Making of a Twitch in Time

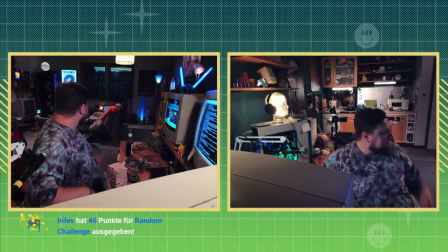Aus ist aus! Ich weiß nicht, ob das mit den Flocken im Chat zusammenhängt. Eigentlich darf das gar nicht passieren, dass hier der Furby spricht und der Fernseher einfach angeht. Sonst muss ich vielleicht gleich mal den Stecker ziehen.
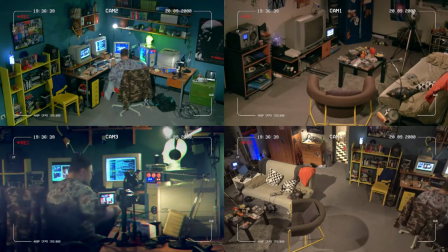Ja, Fernseher ist aus. Gut.
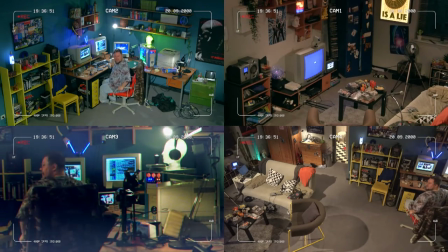Was ist das denn jetzt? Hey, das ist nicht lustig. Halt den Sabbel.
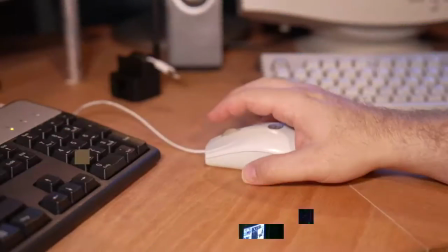Nee, jetzt ist es nicht mehr lustig, ne? Mama?
OBS ist die Open Broadcaster Software.
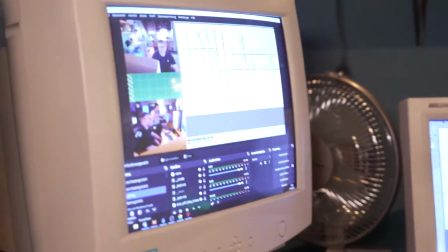Im Prinzip die Software, die Streamer heute benutzen, um ihre Streams abzuwickeln.
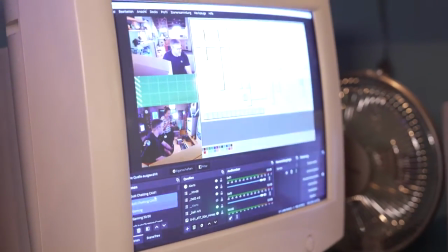Kann man sich vorstellen wie einen virtuellen Bildmischer.
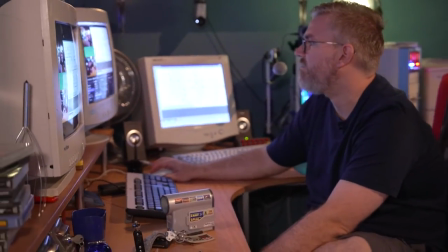Und der Vorteil ist, du kannst einfach alle Quellen anfassen und verschieben.
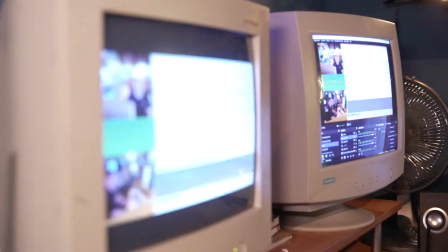Also what you see is what you get. Es ist halt relativ einfach,
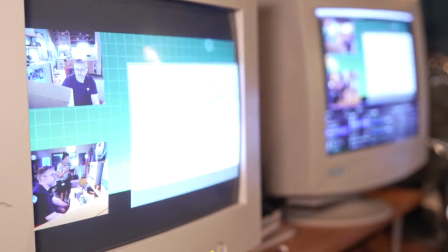seine Szenen zusammenzubauen und halt qualitativ hochwertige Bildmischung zu machen. Was vielleicht auch interessant ist, wir nutzen 4K-Webcams im Set.
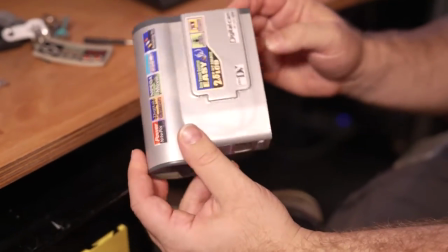Und damit man das nicht sieht, haben wir im 3D-Drucker uns Gehäuse gedruckt.
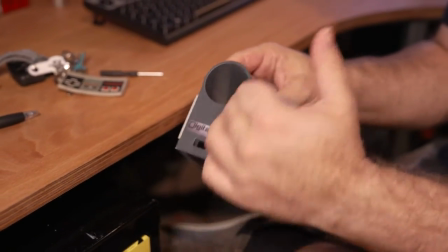Da wird die Kamera einfach hinten reingeschoben und sieht dann am Ende
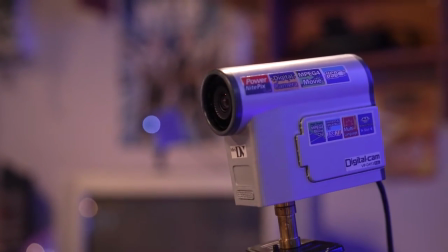aus wie eine alte Mini-DV. von denen wir dann vier Stück im Set hängen haben.
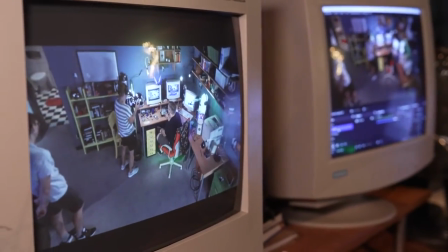Neben diesen Webcams, die im Raum verbaut sind, haben wir noch Remote-Kameras an der Decke.
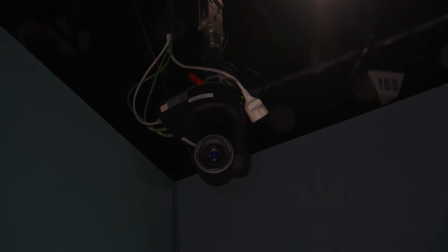Davon haben wir vier Stück und das Besondere ist auch, dass eine durch den Chat steuerbar ist. Das heißt, der Chat kann über Chatbefehle die Kamera neigen, reinzoomen und so halt auch die Bildgestaltung des Streams beeinflussen.
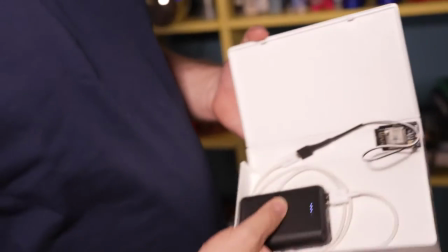Zusätzlich hat der Virus dann im Raum noch mehrere andere Kameras. Eine ist zum Beispiel hier in der VHS-Hülle drin.
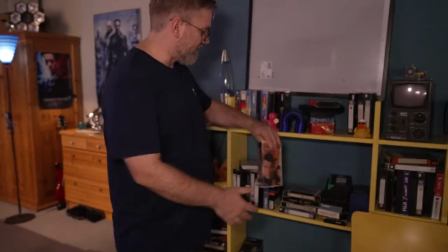Das sind dann alles Kameras, die wir in der Regie aufliegen haben und in den Virus-Stream dann einbauen.
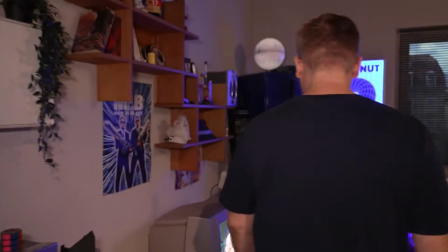Es gibt auch noch eine in einem Furby. Hier ist noch eine Kamera zum Beispiel drin.
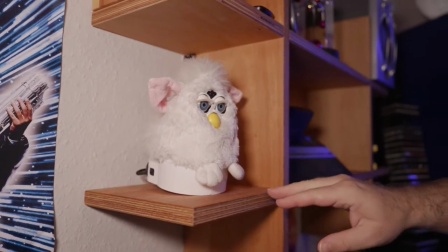Das sind einfach alles so Effekt-Shots, die halt diesen Ich-Beobachte-Dich oder der Chat-Kann-Dich-Beobachten dieses Gefühl einfach noch verstärken.
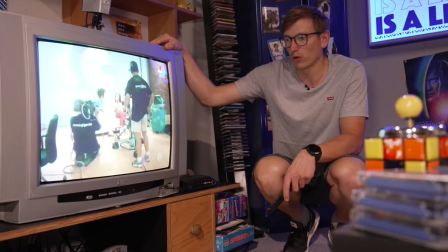Um der Zeit gerecht zu werden, haben wir im Set auch einen 4 zu 3 Röhrenfernseher stehen und die Programme, die darauf laufen,
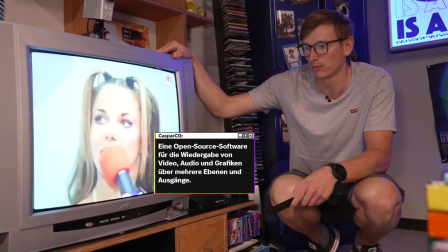generieren wir selbst mit Casper CG, um natürlich Programme zu sehen, die in der Zeit auch gelaufen sind.
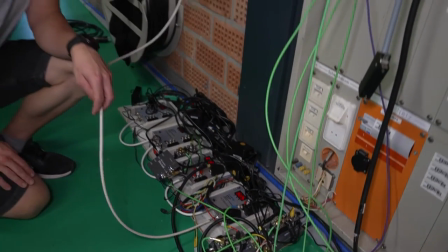Und damit man die vier von uns generierten Fernsehprogramme auf dem Fernseher empfangen und umschalten kann,
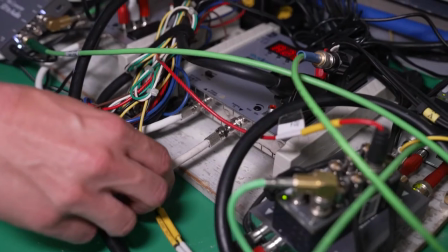müssen wir die Signale in ein Antennenkabel einspeisen.
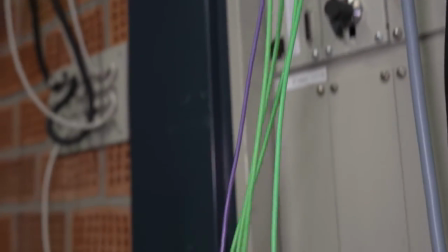Die vier Fernsehprogramme kommen hier am Steckfeld an und werden dann mithilfe eines Digital-Analog-Wandelers
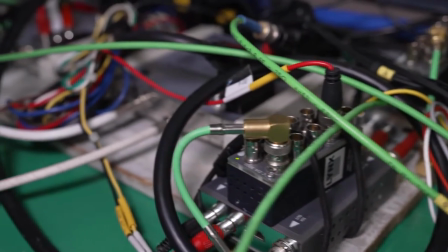gewandelt und in einen Modulator gegeben und somit dann ins Antennenkabel eingespeist.
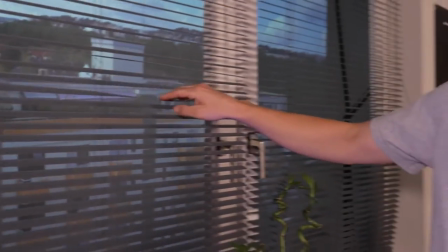Um einen möglichst authentischen Blick aus dem Fenster zu generieren, haben wir hinter der Fensterfront eine riesige Rückbrilleinwand aufgebaut.
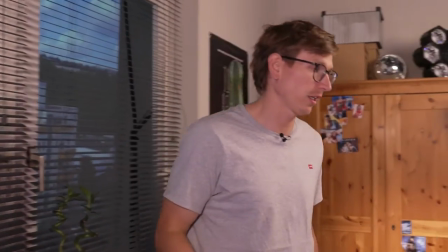Die kann ich euch mal zeigen, kommt mal mit.
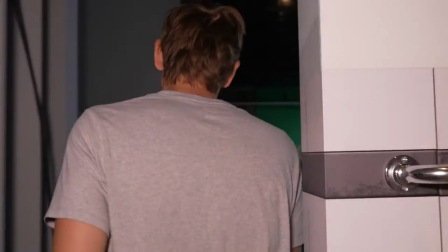Diese Rückbrilleinwand bietet uns die Möglichkeit, Hintergründe hinter die Fenster zu geben. und dadurch sind wir natürlich viel,
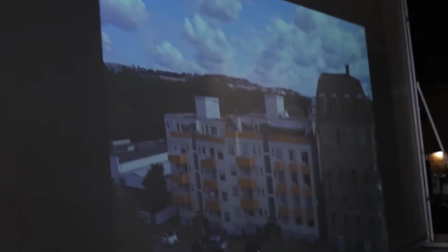viel flexibler, wie wenn wir da ein gemaltes Bild hinter die Fenster stellen würden.
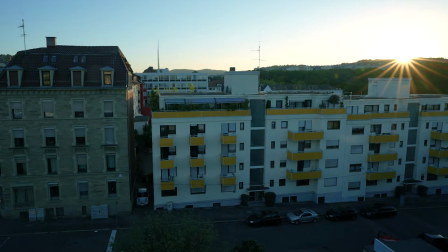Der Content, der vom Beamer auf die Leinwand geht, wurde von uns selbst gedreht, um einfach der passenden Uhrzeit des Streams zu entsprechen.
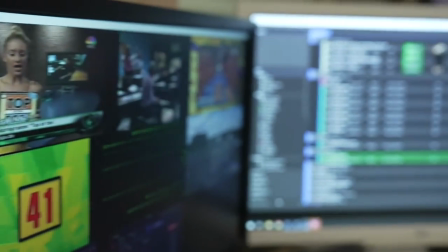Und um maximal flexibel zu sein, was wir hier auf die Leinwand geben, nutzen wir Casper CG für die Bespielung.
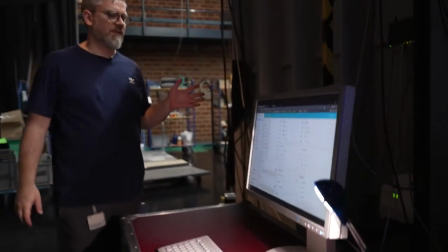Um die ganzen Komponenten im Set steuern zu können, haben wir unser eigenes Netzwerk aufgebaut.
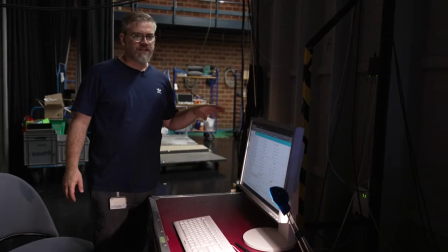Da hängt auch noch ein Raspberry Pi mit dran, auf dem dann ein Home Assistant läuft.
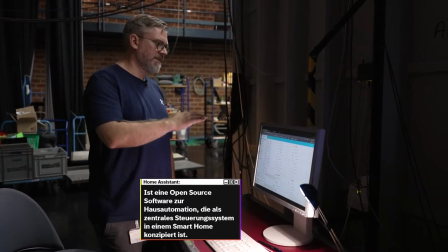Und in dem Home Assistant bilden wir die ganzen einzelnen Geräte ab. Das heißt, ich sehe hier meinen Fernseher.
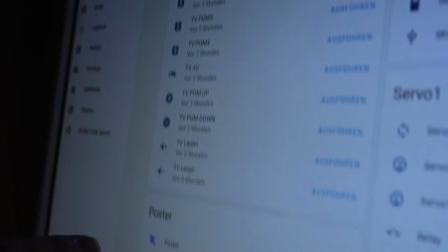Ich kann den Fernseher umschalten, die Programme wechseln. Ich kann die Mikrowelle an- und ausschalten.
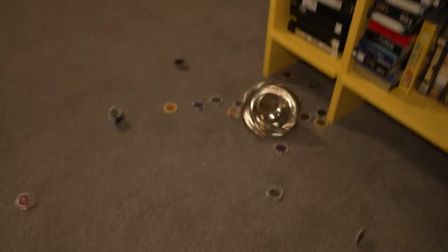Ich kann was aus dem Regal schubsen oder das Poster an der Wand in der Farbe ändern.